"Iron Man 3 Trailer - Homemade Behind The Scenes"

Hi, I'm Dustin and I'm gonna give you a peek at how we recreated the Iron Man 3 trailer shot for shot without the use of visual effects. Everything you see was created entirely in camera.
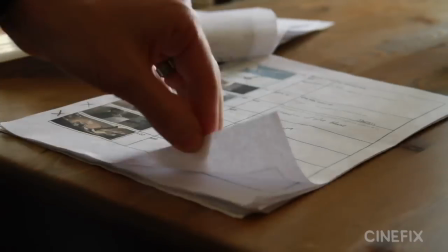[0:12]
So the first step is really just breaking down the entire trailer shot for shot and figuring out how to do each one and then we make a big list of all the stuff we got to buy,
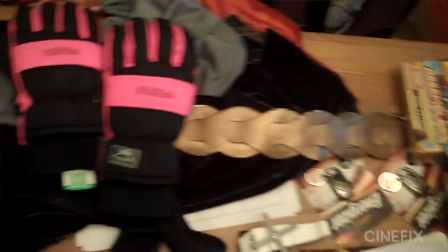[0:20]
costumes, toys, what we're gonna build out of cardboard, everything. So there's a total of 67 shots in this trailer.
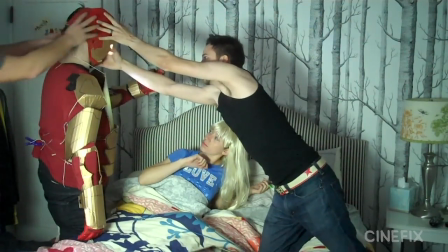[0:25]
That's almost 67 entirely new setups get every detail perfect and then it ends up being half a second or one second on screen
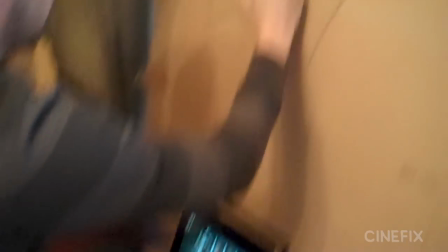[0:32]
So we knew we had to build the Iron Man suit
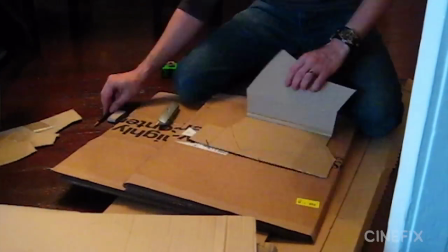[0:35]
Normally, I don't think I would put so much detail into this homemade kind of suit But we knew that the suit
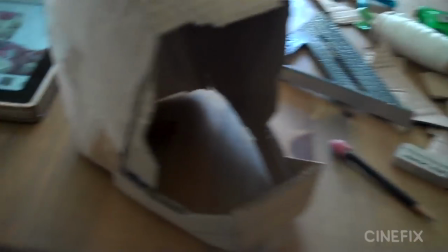[0:42]
was in most of the trailer and there's some really specific shots to like when he takes the mask off So like we have to do that So yeah,
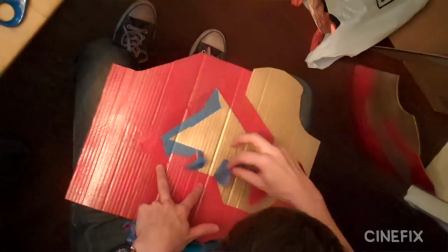[0:48]
we got pretty detailed with the spray paint and the cutting but it's all made of cardboard and then it just ties on, you know, strings in the back and we wore a red shirt underneath.
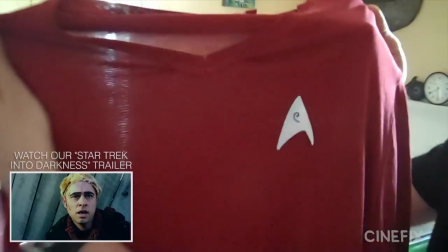[0:56]
I'm going to be wearing this Star Trek uniform underneath as the base of the Iron Man costume. Ah, when worlds collide. The Iron Man costume needed to light up too.
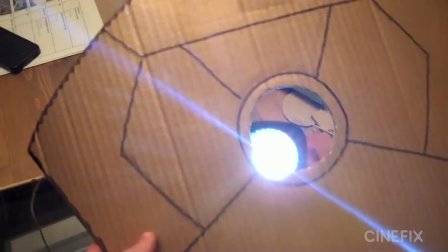[1:06]
So we've got the tap lights cut a hole and taped into the back. And then for the eyes, we found these little LED key chains.
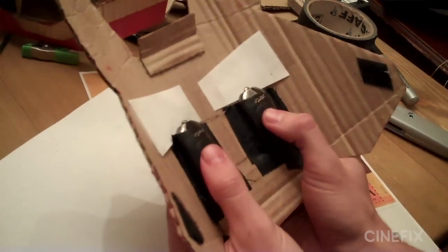[1:14]
I just managed to tape those just in the right spot.
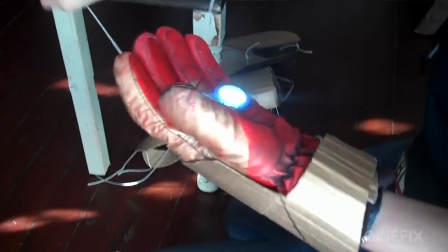[1:17]
And then the hands too, we've got little LEDs that we just cut a hole in the gloves And we just pop that in there. Yeah, a lot of LEDs went into that costume, and they're just either hot glued in or taped in.
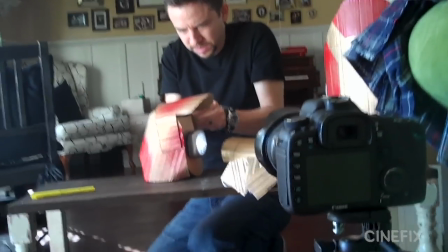[1:30]
We did a cool trick with the glove when it's kind of not the glove yet. I don't know what it is.
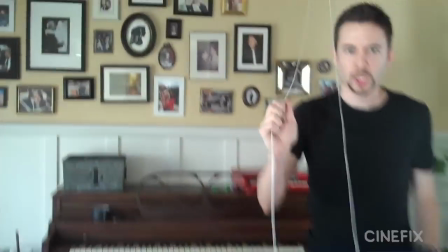[1:35]
It's like an orb. And we tied it to a string and kind of made a pulley.
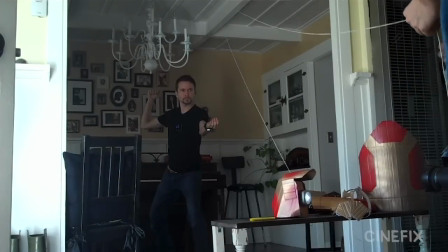[1:39]
So I'm standing there, and then John pulls the string one way, which goes around the pulley, and then pulls the orb the other way towards me. Done! Done! The next shot, when the glove goes onto my hand, we shot that in reverse,
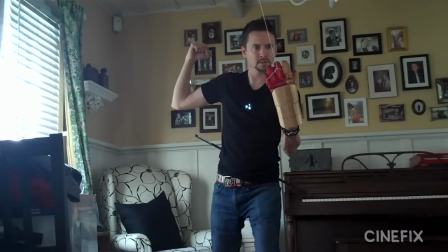[1:55]
and I actually just stood there, and then John yanked on the string, and it flew right off my hand.
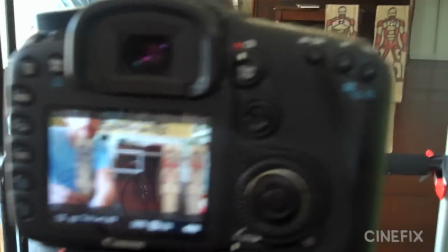[2:02]
So we ended up doing a lot of forced perspective on this, which is basically when you put something close to the camera and pretend that it's further.
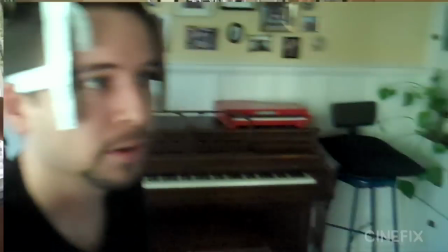[2:10]
They look like they're in the background, but they're actually in the foreground, so if you go behind it, it doesn't quite work.
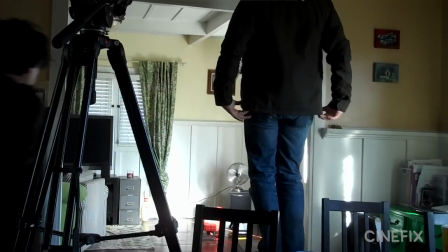[2:16]
We also did a funny forced perspective shot where it's supposed to be a kid and an adult walking in some alley But we lined it up in such a way that I was the kid and I was further from the camera And then John was closer to the camera and standing on like
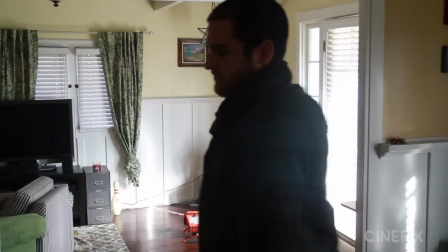[2:31]
a piano bench to get the Framing just right and it makes me just look kind of tiny so we knew that for the mansion
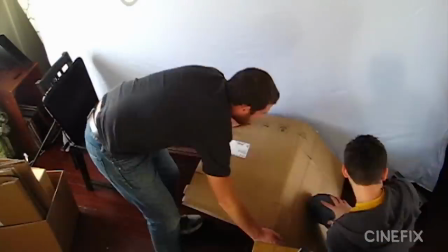[2:38]
Destruction we were gonna just go ahead and build the whole thing out of cardboard So we just went for it built that whole thing in my dining room hot
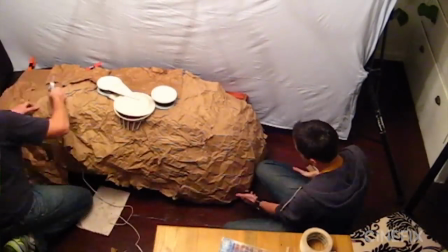[2:45]
glued it together used two paper plates for the main building in the mansion and then to destroy it we just ripped up a lot of cardboard confetti
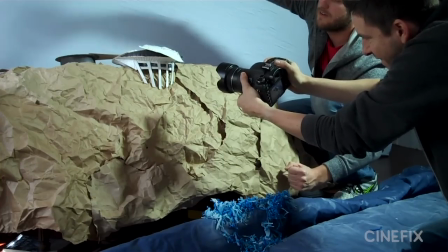[2:53]
for the water splashing we just got some confetti and cut up some blue streamers and we would set kind of a booby trap under the wave
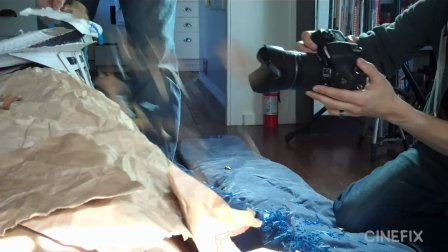[3:01]
a little bit on like a lever so that as the mansion fell into it you can just bam just smack it and the blue confetti would kind of go up and create the water splash so there's a lot of timing that you got to work out and all these shots here comes a
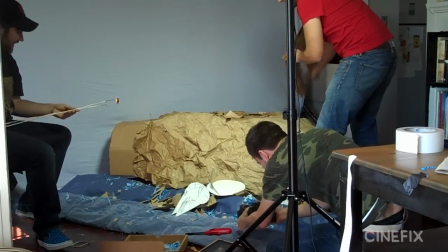[3:13]
missile then dump the debris and then the mansion falls made quite a mess and ran through it several times until we felt like we nailed it.